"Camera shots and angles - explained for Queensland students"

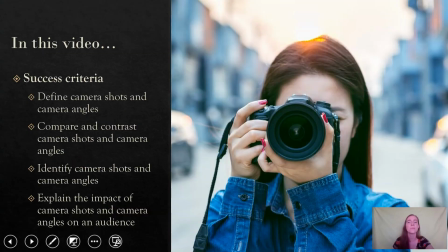Camera shots and camera angles. So they're going to be defining, comparing and contrasting camera shots and camera angles. We'll be identifying camera shots and camera angles in various photos and explaining the impact they have on an audience.
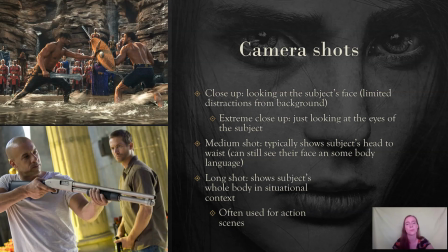Camera shots, there's three main types that we're going to be looking at today. We've got the close-up, the medium and the long shot. The close-up is looking at the subject's face and we can't get any distractions from the background. An example of this is the background of the text here. We can just see the girl and how she's looking at the camera.
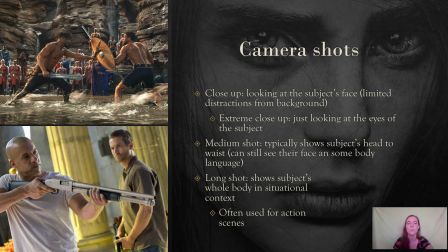We've then got the medium shot down the bottom, which typically shows the subject's head down to their waist. It's got minimal background distractions, but it's giving us some context and body language to make a little more sense of the scene. We've then got the long shot, as you can see in the top, which is the whole body and it's got situational context behind it.
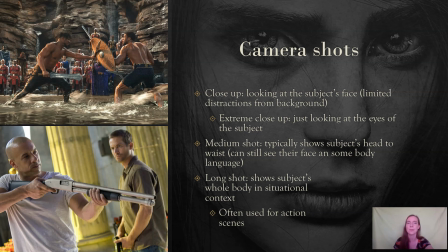It gives the audience an opportunity to see exactly what's happening and experience the scene for what it is, often action.
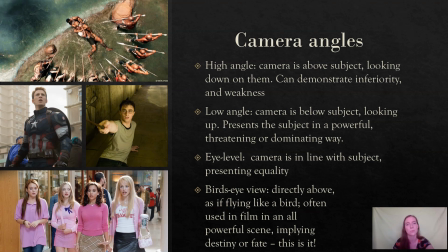We've then got camera angles, and there's four main types of those as well. We've got the high angle, the low angle, eye level, and bird's eye view. The high level, as you can see in Harry Potter, is where the camera is positioned above the subject, looking down on them.
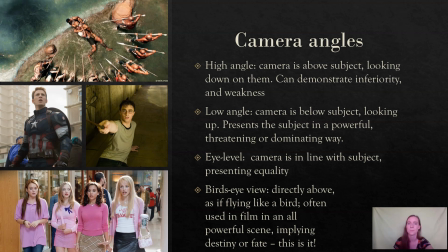It demonstrates inferiority and weakness in the subject. On the other hand, we've got Captain America, which is the low angle. If the camera is below the subject, looking up at them, it presents them as powerful, threatening, and dominating, but it can also make them look like a hero, someone that we can look up to as an audience.
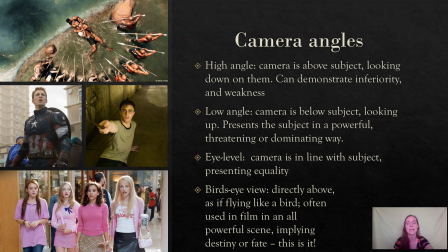We've got eye level, which is where the camera is in line with the subject. An example of this is Mean Girls, where they are presented as equals, somebody that, or some groups of people, that we as the audience can relate to, but on the same level as them.
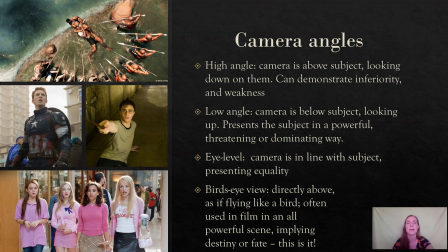Lastly, we've got bird's eye view, which is can be seen in the top example there. It's where we're presented like a bird. We're looking down on an action scene, and it's also making us feel like there's a lot of tension happening, like what is the outcome of this going to be?
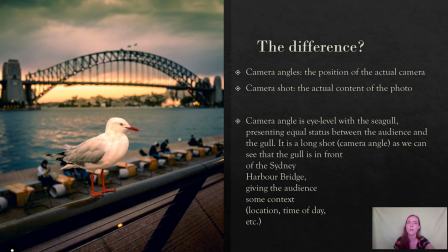So what is the difference between camera angles and camera shots? The camera angles refers to the actual position that the camera is in, whereas the shot is looking at the content more. So in this example here with the seagull, the camera angle is eye level with the seagull, presenting an equal status between us as the audience and the seagull.
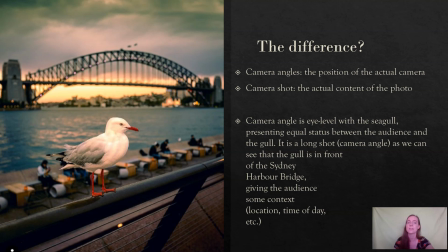However, it's got a long shot camera angle, so that we can see the gull is in front of the Sydney Harbour Bridge, which gives us, as the audience, some context. We can see the location, the time of day, all those sorts of information for us to make sense of the image.
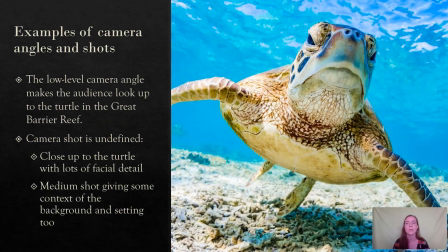This example here with a turtle is looking at the turtle as a low-level camera angle, so it's making us look up at the turtle in the Great Barrier Reef. The camera shot's difficult to define because the turtle is so close up. It is a close-up shot because the turtle's got lots of detail in their face,
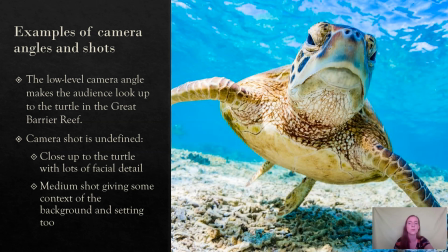but it could also be a medium shot because we've got some context to the background and setting as well. Typically, the medium shot would be the head to waist, but it's a little bit hard on the turtle, so I would accept either option.
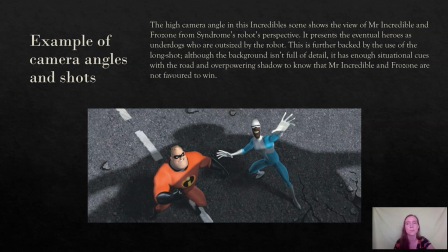In this example here with The Incredibles, it's quite a difficult one to define. We've got a high camera angle as the Incredibles scene is looking down from Syndrome's robot's perspective on Mr. Incredible and Frozone. So it's presenting the eventual heroes as underdogs who are greatly outsized by the robot.
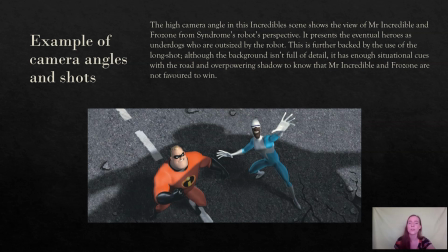And this is especially shown by the shadow that it's in. But it's also using a long shot because even though the background's not full of detail, it's got enough situational cues for us to make sense of what's happening here. So you can see the road, you can see the overpowering shadow.
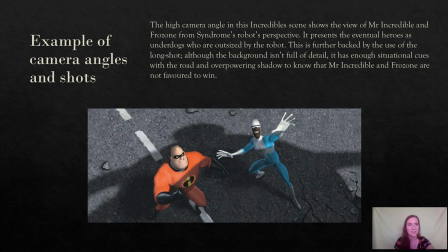So it obviously gives us the idea that Mr. Incredible and Frozone are not favoured to win.
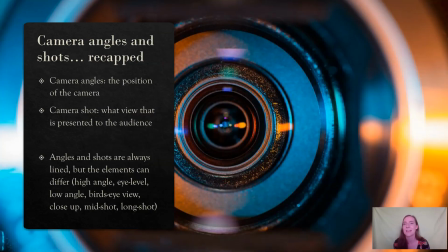So overall, I hope you've learnt that the difference between camera shots and camera angles. Okay, the camera angle is the position that the camera is in, whereas the camera shot is the view that is being presented to us in the photo. Okay, so we've got lots of different types of them, including high angle, eye level, low angle, bird's eye view, close up, mid shot, and long shot.